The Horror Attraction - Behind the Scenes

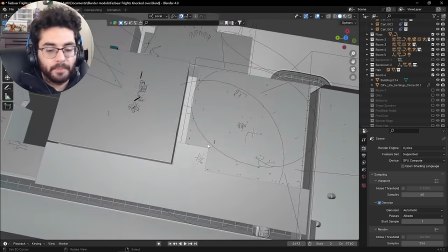(33:02)
For example, if we come up here, there are two rooms that are overlapping each other.
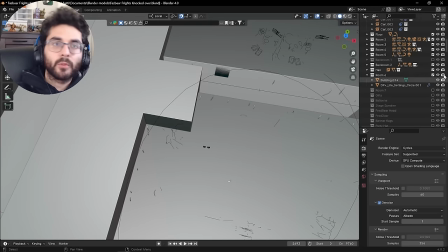(33:10)
The 85 room and the springtrap room. So we have to turn off room number 2.
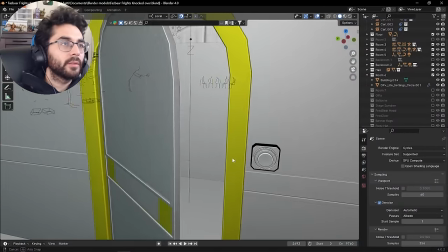(33:18)
Now if we come in here, it's all emptied out. Now of course we got a cube here for a Boolean effect.
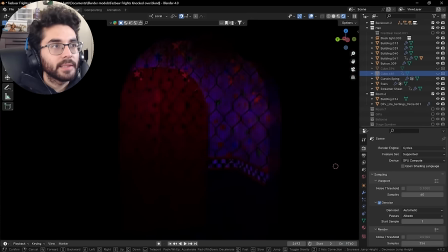(33:26)
Just turn that off. Huzzah! We have light, but you can see this is meant to be the hallway
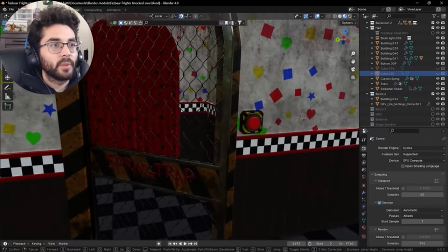(33:33)
that contains Springtrap and the little button that plays Springtrap's little animation.
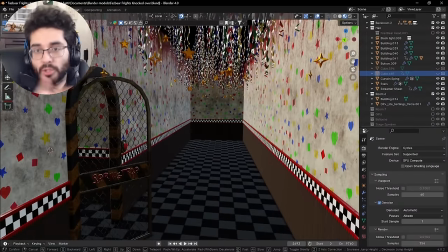(33:41)
And initially Springtrap was in a horror attraction where you just walk through a haunted house and he would be locked up in this room.
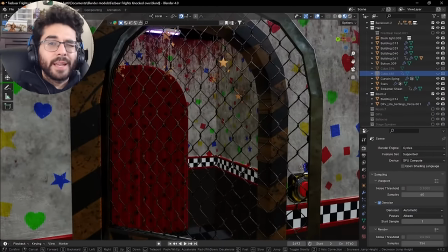(33:49)
But I figured a dark ride is a much better idea,
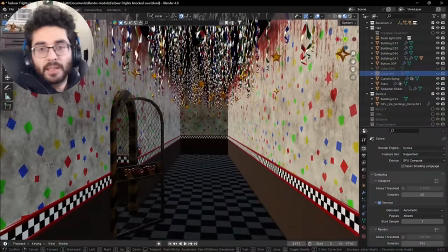(33:52)
and I'll just add a bunch of streamers and connect this hallway to the horror attraction ride.
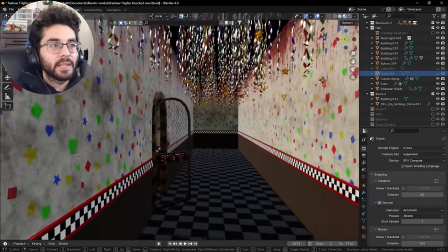(33:59)
And he kind of just acts as a prop in the back rooms.
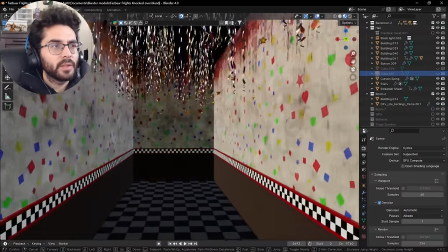(34:03)
So this whole hallway, you can see there's the end of the hallway here.
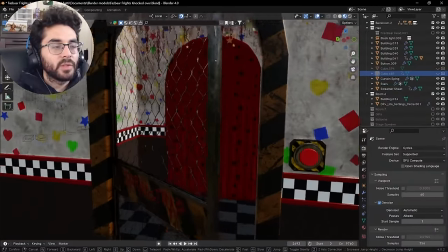(34:07)
There really isn't anything of use for this in a dark ride if it's just not going to be shown to
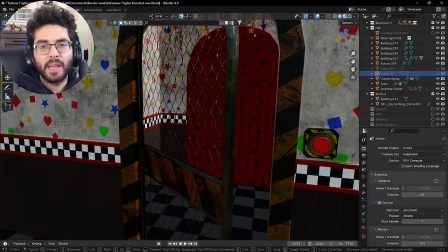(34:13)
the public. So I figured Springtrap can be seen as almost like a afterthought or something that's meant to be locked up in the back.
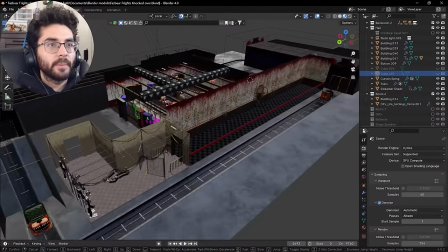(34:19)
So that's all the back rooms there. That's the hallway. And even after that, we go to room 7.
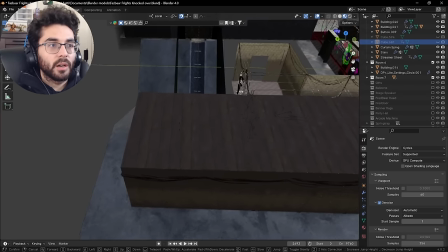(34:28)
Which is the hallway that we see at the end.
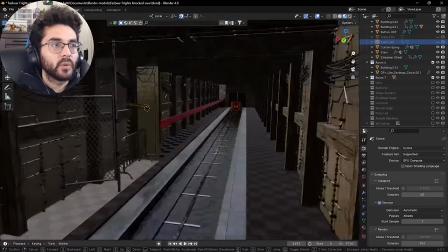(34:32)
Even this is bleeding into the back room and the other hallway.
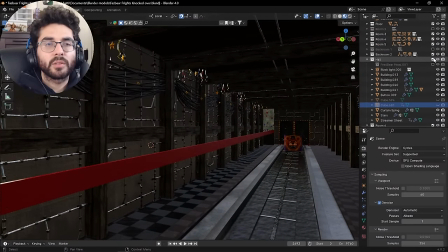(34:37)
You can see the streamers and the border. So we have to close off the hallway and turn off the second back room.
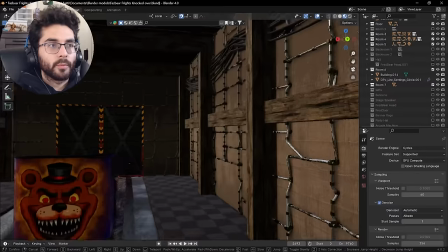(34:46)
And this is the other room, that or the hallway that we don't see.
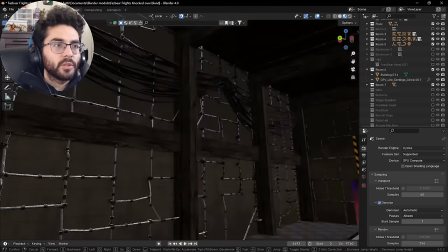(34:51)
The one that George runs down. It's got a bunch of wooden beams, dirty brick walls, it's got some piping and wires.
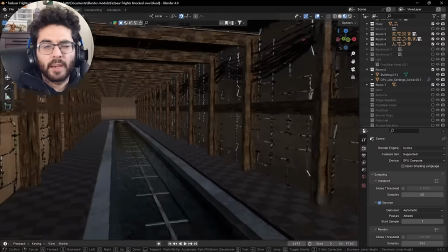(34:58)
It's meant to look very, like, unfinished. And it's very long.
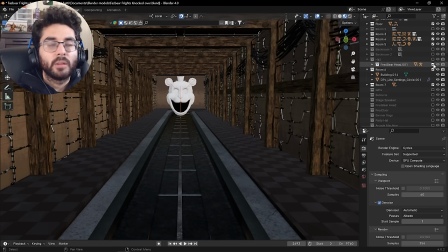(35:04)
And if we actually turn on Fredbear, which Fredbear is a part of the hallway, but he's a part of this as well,
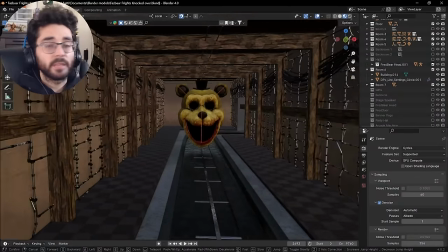(35:11)
because Fredbear's head is actually meant to kind of go down this hallway. Initially, when I was planning for George's death, when he would run down this way,
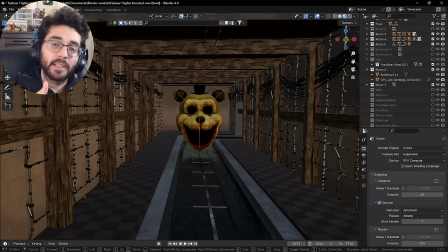(35:20)
instead of the cart, I had a second animation for Golden Freddy,
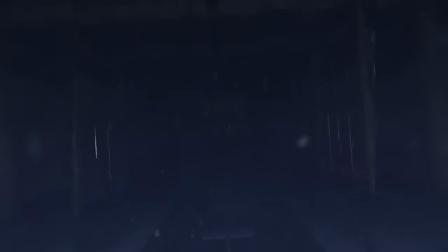(35:25)
or the Yellow Bear, and his head was meant to run down and we would see George get attacked by him.
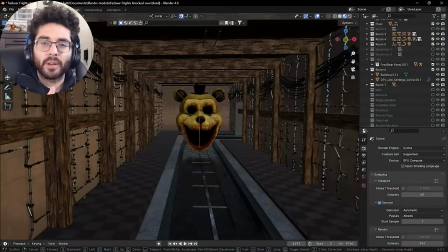(35:32)
But I decided to change that. I even had a part where the Yellow Bear head kind of fades into the cart.
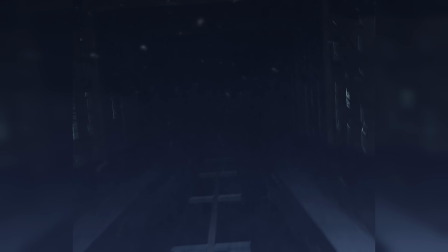(35:40)
So initially you see Yellow Bear's head coming at you and then it fades into the cart and then it'll end.
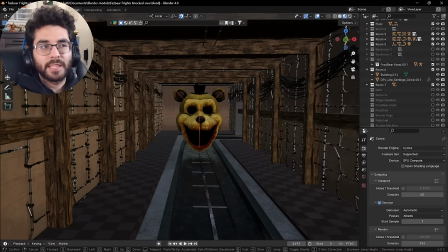(35:46)
But I don't know, I just felt like it's better just leave it as the cart because it was way too much to deal with that short span of time that you see the Yellow Bear head and then you start to see everything else.
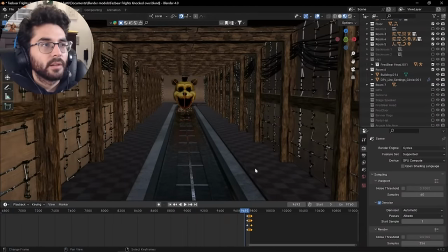(35:57)
But yeah, come right here, you can see that him and the cart start to move down the hallway.
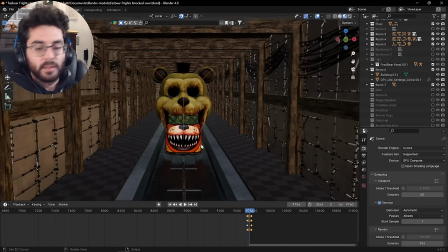(36:09)
And then it stops right there. Pretty slow, but that was the initial idea.
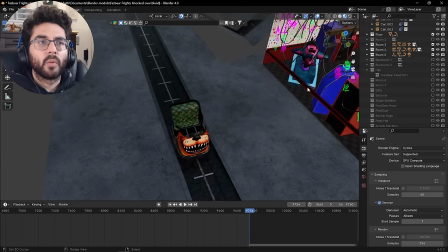(36:14)
Now, I'm sure the other thing that you guys have probably wondering about is the live action takes that I did.
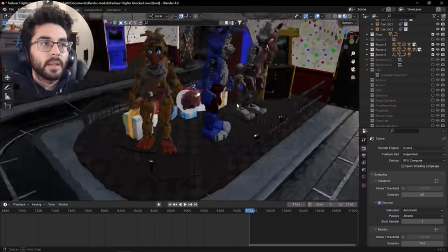(36:20)
So, when I was making the horror attraction,
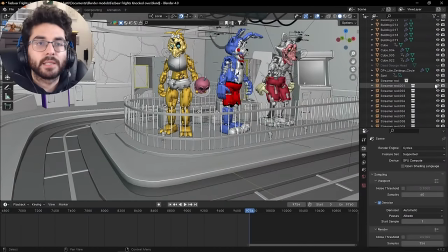(36:26)
and I had the ideas for the segments that were live action, where I wanted him to be walking around kind of contemplating to himself, I recorded myself over a green screen just as I did with
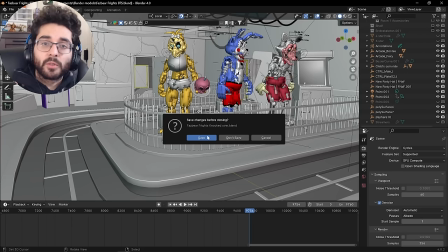(36:41)
the case of Edward Morris, cleared out the green screen, made myself into a transparent video,
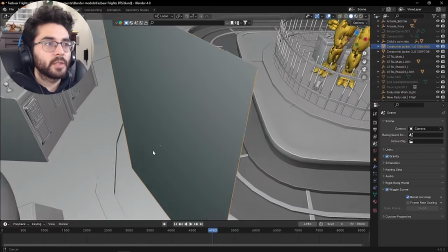(36:50)
and you can see they're just planes. These are image planes,
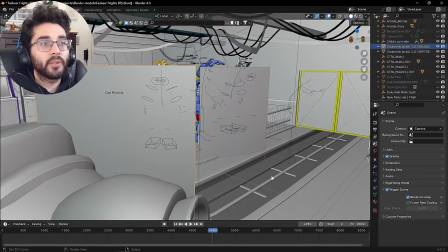(36:55)
and they don't really do a whole lot other than display the image, and there I am.
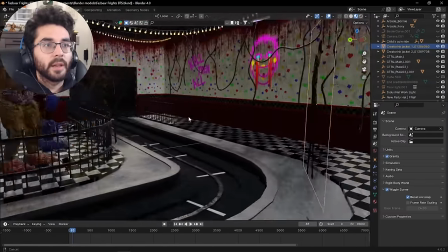(37:02)
So there's me on the rails, and there's another one with me standing over here walking around.